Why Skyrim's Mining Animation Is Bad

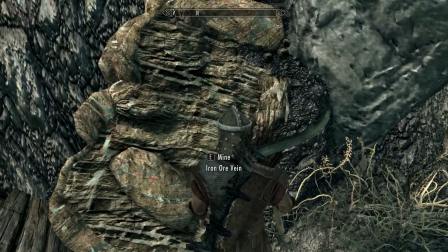(4:11)
For one, having your camera suddenly cut to third person like this is really jarring.
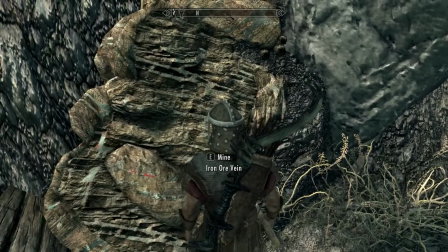(4:16)
You go from being your character to, suddenly watching yourself doing something.
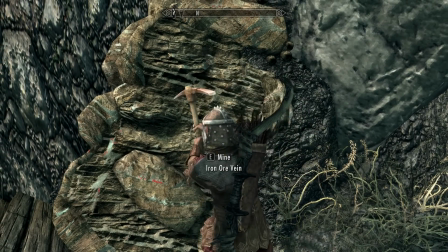(4:21)
Like you were kicked out of your own body and are now a ghost having to spend 15 seconds watching yourself not know how to use a pickaxe.
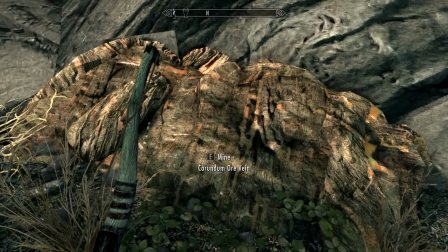(4:28)
And maybe the camera cut wouldn't be so bad if it weren't for the fact that your character changes position over that cut too.
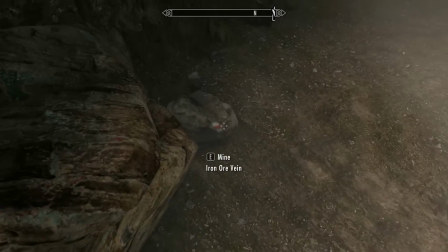(4:34)
I assume so that they can line you up with the invisible task point in front of that ore.
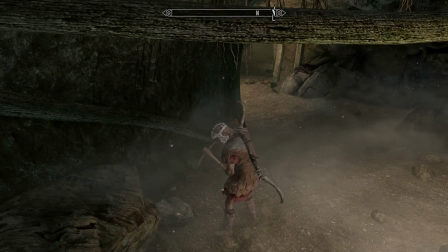(4:39)
Having a simultaneous camera cut and positional change just feels really disorienting.
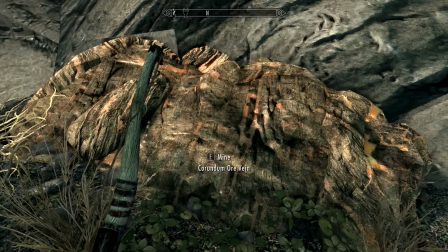(4:44)
Worse still is your character's transition into the mining animation.
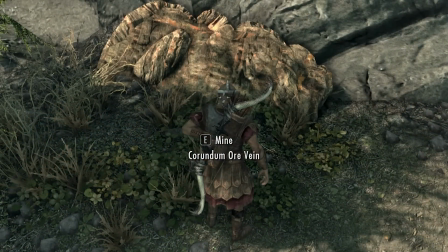(4:48)
not only do they pop to a new location and then spend the next 20 frames unnaturally
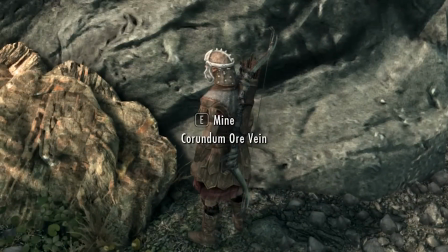(4:54)
sliding forward a little further to get completely into position, but they spend 15 of those first 20 frames frozen like a mannequin.
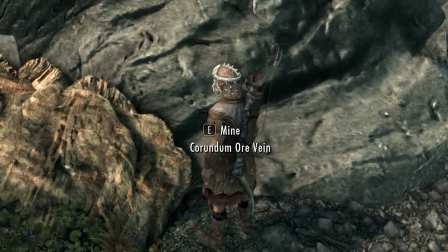(5:02)
They are basically locked in this pose for a quarter of a second before they even start to play the animation.
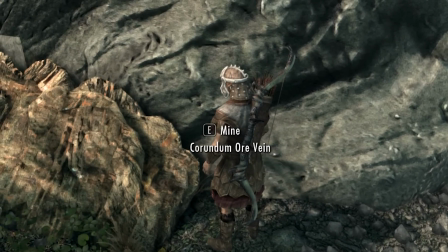(5:08)
And when they do start moving,
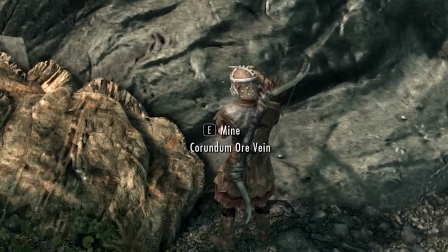(5:10)
they spend another 30 to 40 frames mechanically blending into this pickaxe holding pose before they even start lining up their first swing.
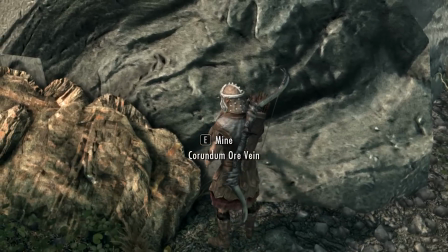(5:17)
There is nearly a full second of awkward robotic transitioning into the mining animation here,
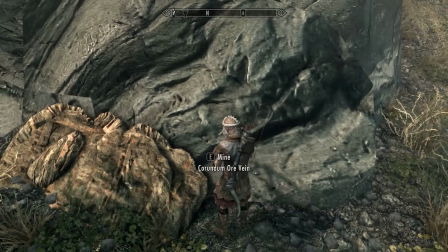(5:23)
and even more if your character has to finish putting their weapon away first. And it is just not doing the presentation of this any favors.
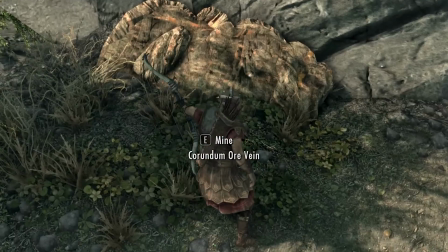(5:30)
Even if you don't actively notice any of these individual problems in the moment,
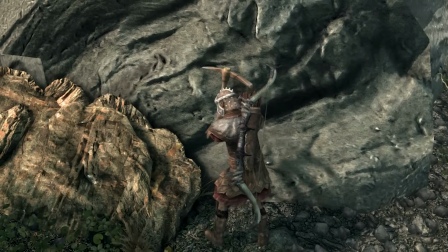(5:34)
they all add up in that first second to make the whole thing subconsciously feel really awkward somehow.
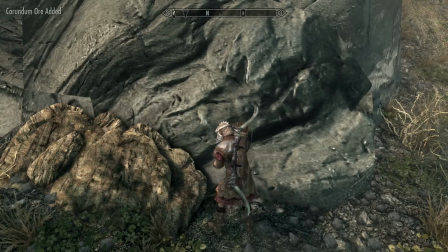(5:41)
And the end of the mining animation does the same thing.
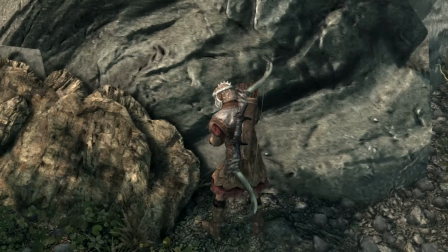(5:44)
The pickaxe despawns right out of your character's hands before they spend more than a second robotically blending back to that neutral idle pose,
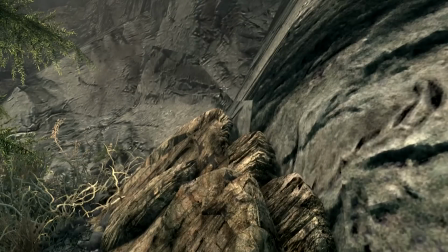(5:52)
and then they finally put your ghost back in your body.
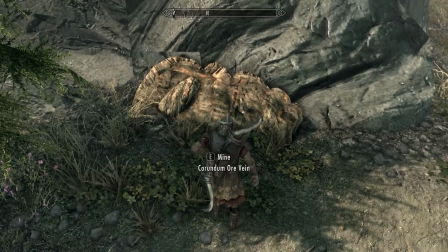(5:56)
Honestly, I'd say the jank in these transitions is an even bigger problem than the mining animation itself.
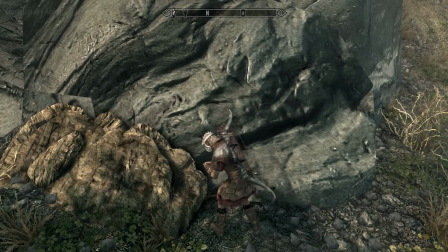(6:02)
Overall, it just leaves the Skyrim mining experience feeling extremely unpolished.
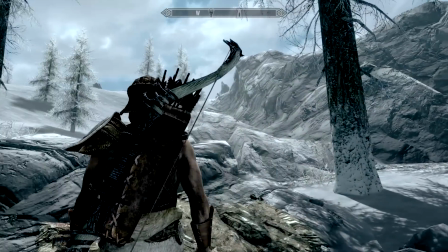(6:07)
So, now that we know exactly what isn't working, the next question is, why would it be like this?
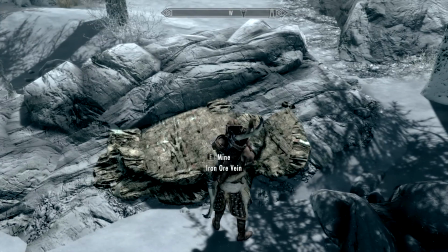(6:13)
What could have led to it turning out this way?
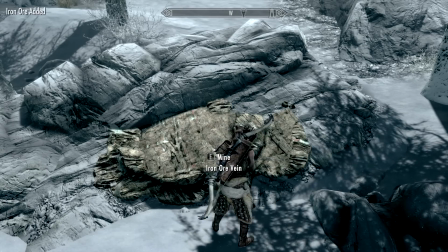(6:15)
Of course, the simplest answer, and the one most people probably jump to, is that maybe the people involved were just bad at their jobs.
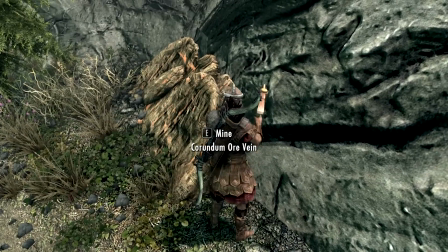(6:22)
And that's always possible. But just as often, I see lackluster or janky-looking work coming from incredibly skilled people who ran into some sort of roadblock. Maybe a time constraint, a technical constraint, or some design limitation.
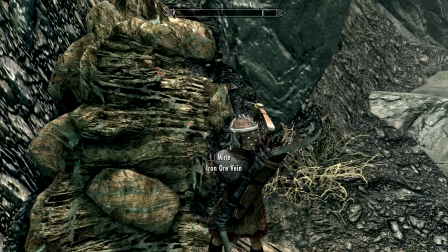(6:37)
Maybe the mining feature was just way far down the priority list on an already overbooked animation schedule.
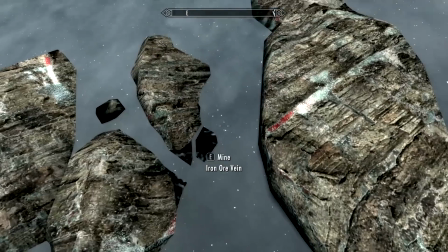(6:44)
Maybe they originally wanted to make first-person versions of all of these task animations, so you wouldn't have to experience a camera change,
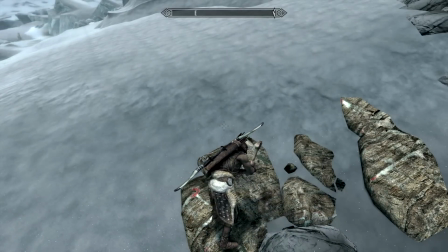(6:51)
but then there just wasn't time in the schedule to make 2 versions of every task animation in the game.
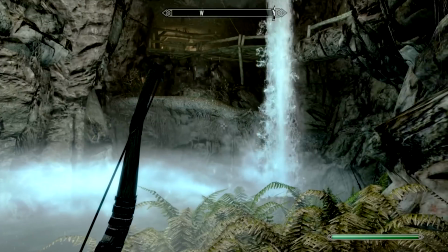(6:57)
Who knows, maybe at one point mining wasn't even planned to be a feature, but then it got added to the game late in development and didn't get the polish time it needed.
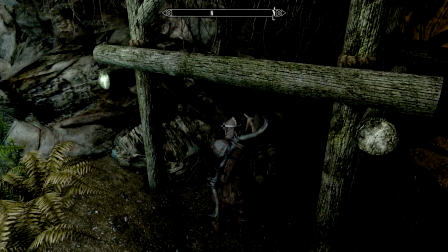(7:05)
Or maybe, and this one is a reach, but maybe at one point,
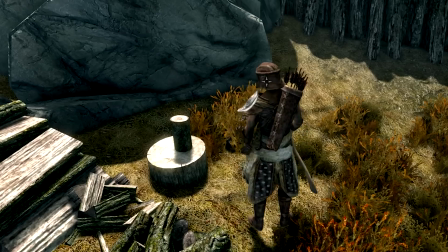(7:09)
mining or other task animations like cooking or wood chopping weren't intended to be things the player could do.
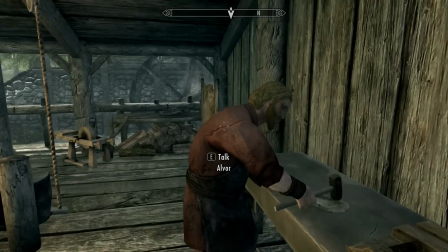(7:16)
Maybe they were originally meant to be used exclusively by NPCs out in the game world, just to make the place feel more lived in.
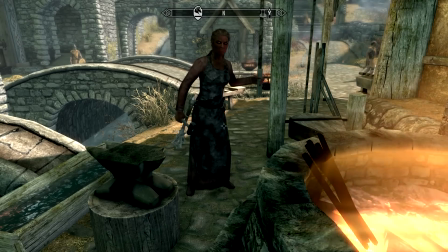(7:22)
I can almost picture this being true just because of how many of these task animations look like they were designed to be unintrusive background noise.
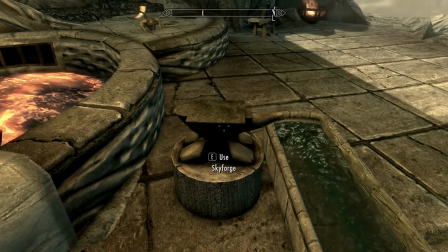(7:29)
But then some developer had the idea to let players use that NPC task system to make stuff like alchemy and blacksmithing look cooler.
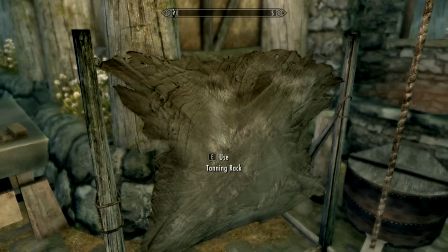(7:37)
And yeah,
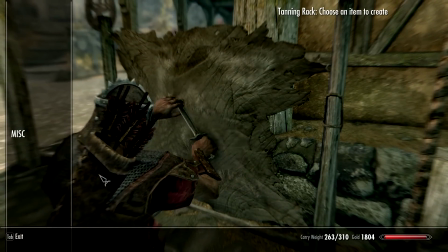(7:38)
brute forcing the player camera and animation system into an NPC task system that was never meant to accommodate this did result in a bunch of weird hitches,
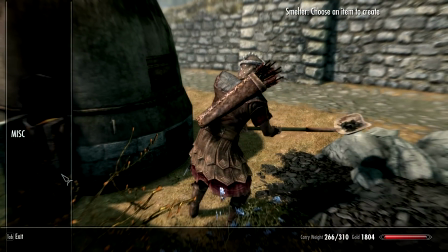(7:46)
but everybody agreed that the jank was worth it. I could throw darts at this board all day, but you get the idea.
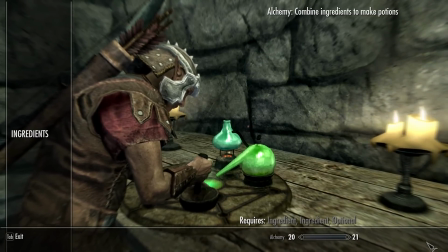(7:52)
And I wasn't there, so I have got no idea what constraints these folks were working under,
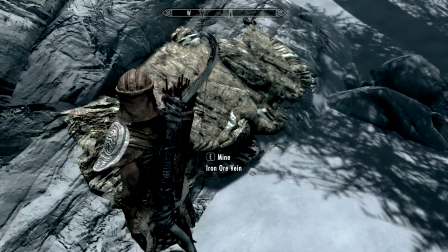(7:57)
but none of that really changes the fact that this mining animation turned out rough.
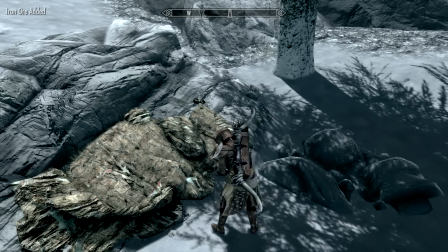(8:03)
But let's assume for a moment that it was our job to fix this. How might we go about making this animation look better?
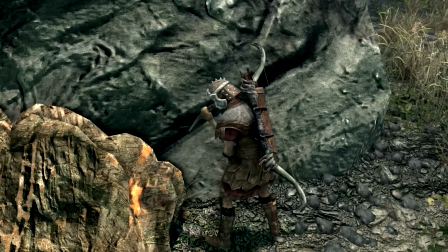(8:10)
Well, I would start by polishing up that pickaxe swinging animation. Really get in there, loosen it up, and try to make things feel less robotic. And put some more power into that swing.
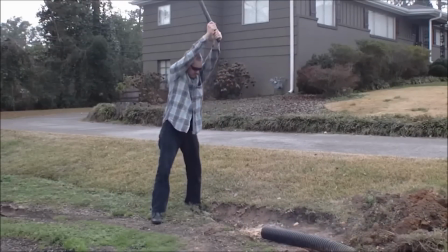(8:20)
Have them raise the axe higher before bringing it down. Bring that right hand further down the grip as they raise it.
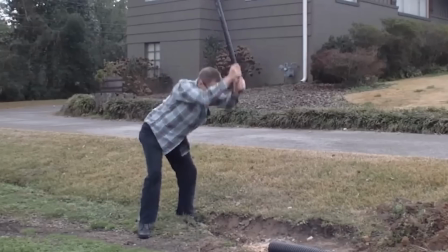(8:26)
Play with the spacing on the axe swing itself so you really feel some acceleration as it drops.
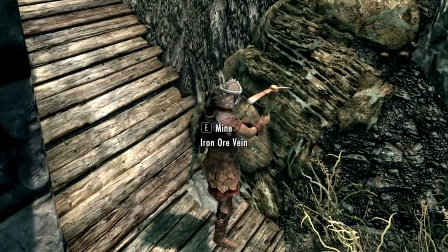(8:31)
Of course, if we'd rather stay true to the more contained style of swinging that Skyrim already has and not replace it with a full-blown wood-chopping axe swing,
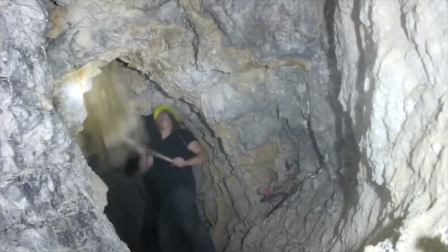(8:39)
I can work with that. The character doesn't have to put their whole body into it, but I've still got to see some more oomph.
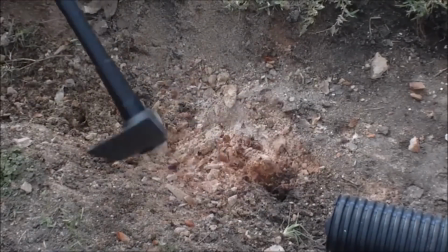(8:45)
This character is trying to break through solid rock here. Let's see that pickaxe bounce off the stone when it hits.
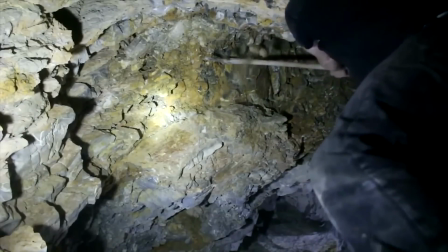(8:51)
Maybe sometimes it gets wedged into the rock so solidly that the character has to stop and pry it loose.
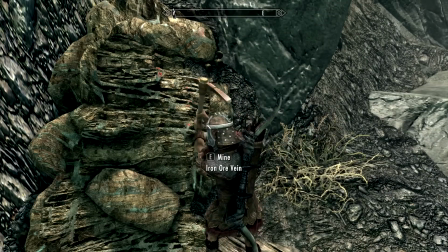(8:57)
I mean, if we're gonna make the player sit and watch this happen for 10 to 15 seconds, we might as well throw in some interesting variations to the swing, rather than having the character do what feels like the exact same swing on loop.
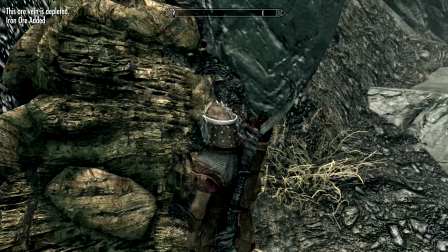(9:09)
Or, even better, let's add a proper first-person version of this pickaxe animation.
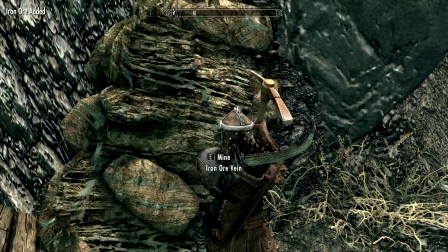(9:14)
Now, I didn't mention it before, but it turns out you actually can mine in first person in Skyrim.
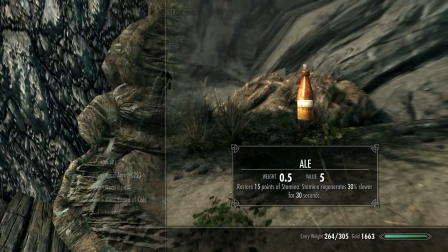(9:20)
All you have to do is, instead of approaching the ore and pressing the interact button, equip your pickaxe in your hand and attack the ore with it like you would swing a sword.
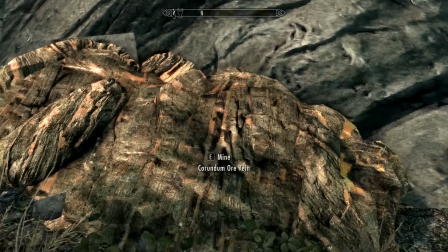(9:29)
I mean, this is definitely not how you properly swing a pickaxe either, but it does at least look and feel a lot better as an experience.
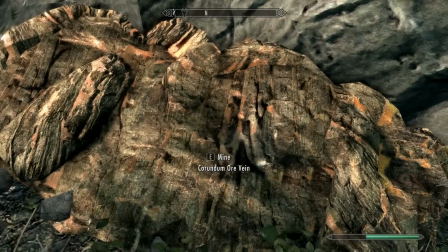(9:36)
And hey, as long as we're dreaming up ways to improve things, why not make this look better? What
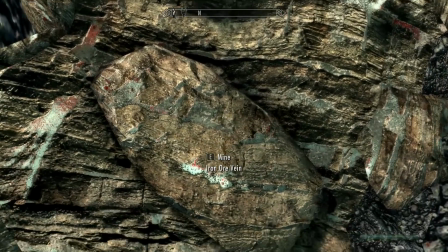(9:41)
if there was a custom first-person pickaxe swing instead of just this default one-handed attack animation?
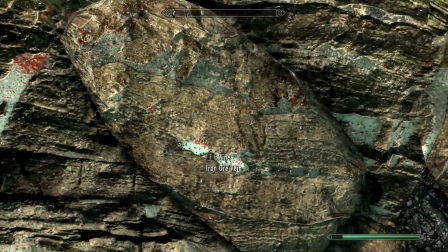(9:47)
And we could change it so that all you have to do is interact with the ore in first person, and your character automatically equips the pickaxe and starts swinging.
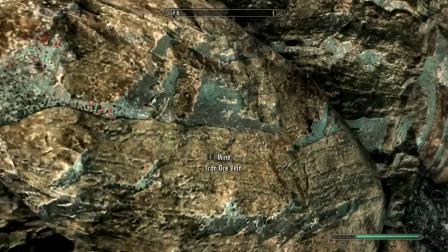(9:55)
I mean, why make the player do the busy work of digging into their inventory and equipping the pickaxe first?
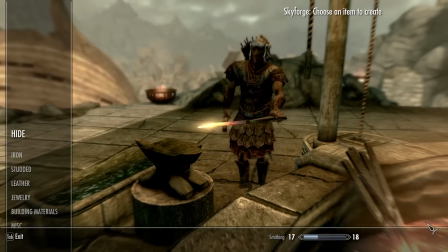(10:00)
Or say we want to keep the third-person view for mining, but maybe we want to keep it consistent with the other random tasks you can do in this game.
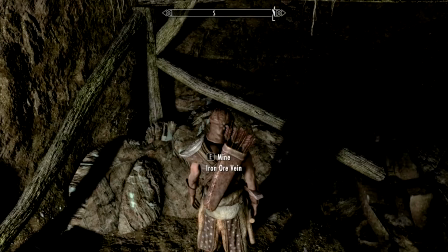(10:08)
Well, in that case, we could at the very least try to polish up the transition into the mining animation.
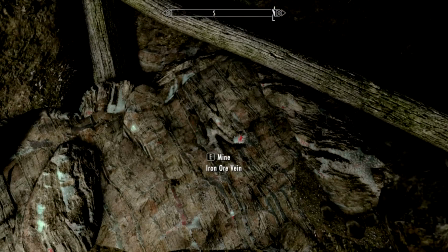(10:14)
Maybe instead of a jarring camera cut, we could have the camera pull back, do more of a zoom to that new angle.
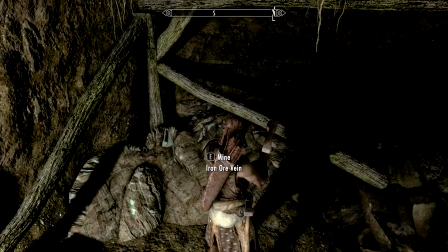(10:20)
Or we could keep the cut and just trim out that sluggish, second-long robotic start and stop animation on either end.
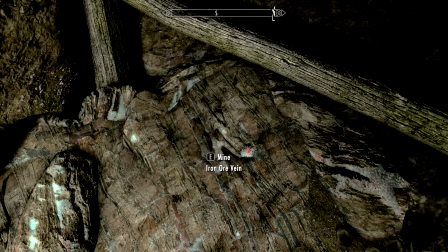(10:28)
Maybe when you hit the interact button, your character could start raising the pickaxe in the first person, and then we'd cut to them winding up for a swing in the third person. That way, it could at least feel like there's a single, consistent action happening on either side of the camera cut.
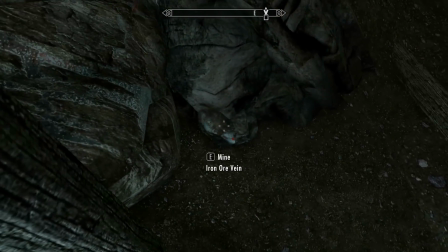(10:43)
There are all kinds of potential ways you could go about trying to make this animation look better.
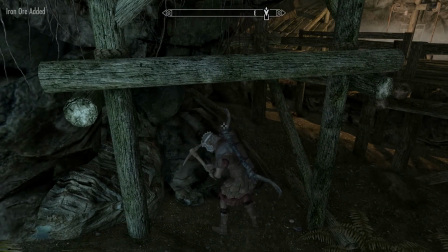(10:47)
Of course, all of the ideas I just pitched assume that we're looking at a development environment free of technical or scheduling constraints, which, yeah, that rarely happens.
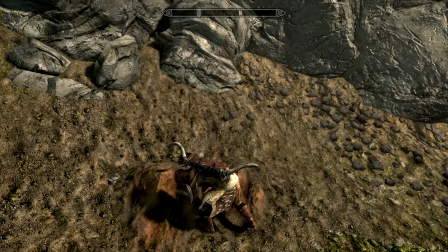(10:58)
There are almost certainly a plethora of reasons why these fixes I just rattled off wouldn't have been feasible solutions.
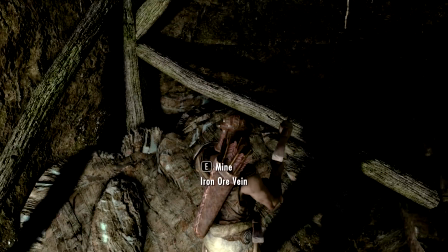(11:04)
Maybe tampering with the camera behavior to fix this feature would break the camera for a dozen other features that rely on the same system.
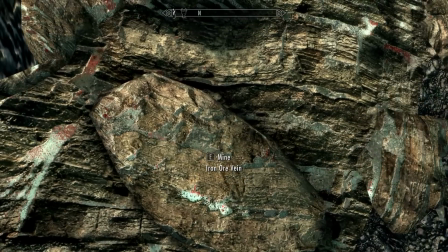(11:11)
Maybe engineering it so your character can auto-equip a pickaxe for easier
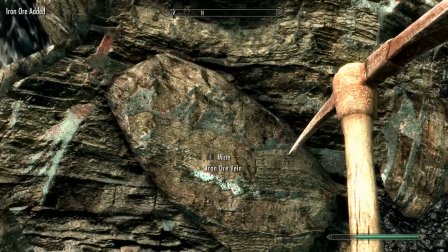(11:16)
first-person mining would require a week of coding time that the programming team just could not spare.
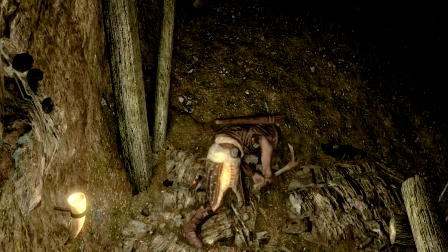(11:21)
Or maybe you just don't have any room in the schedule for additional animation work.
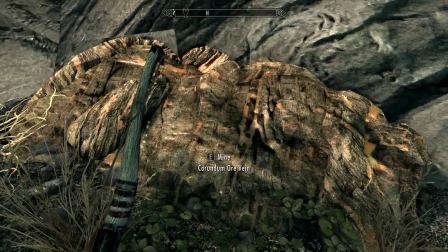(11:25)
So it goes. Again, actually doing the work to make this stuff function and look good in a real
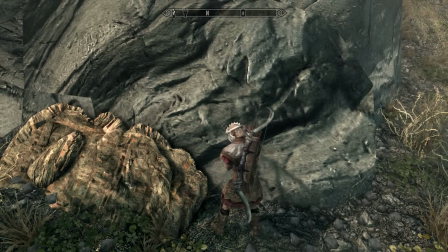(11:31)
video game is infinitely harder than picking it apart for other people's amusement, which is what I just did. So no disrespect whatsoever intended toward the people who worked on this mining feature originally.
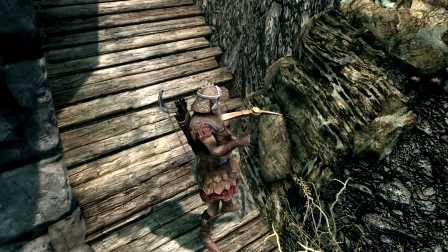(11:42)
They certainly wouldn't be the first developers to experience the frustration of having a feature or animation not turn out exactly how they hoped.
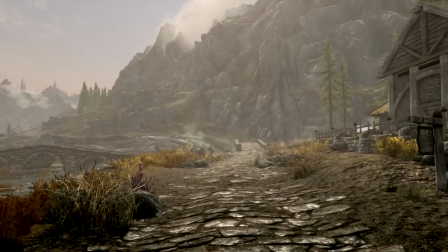(11:49)
I have been there too, trust me. I do hope this has been at least a little educational though, and thanks again to Atla for the request.
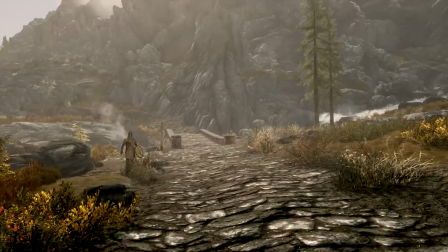(11:55)
If you've got a particular animation from a game that you would like me to talk about,
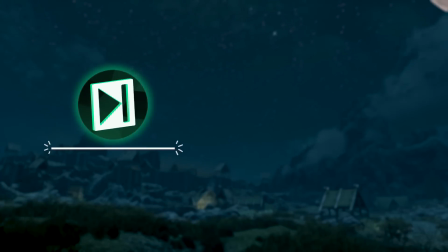(11:59)
feel free to request it in the comments, and subscribe if you want to see more game animation videos like this one.
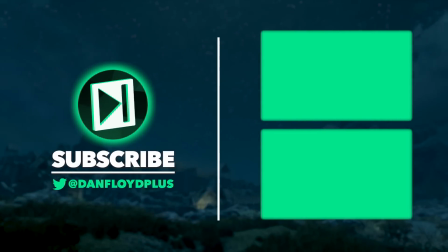(12:04)
I'll see you next time.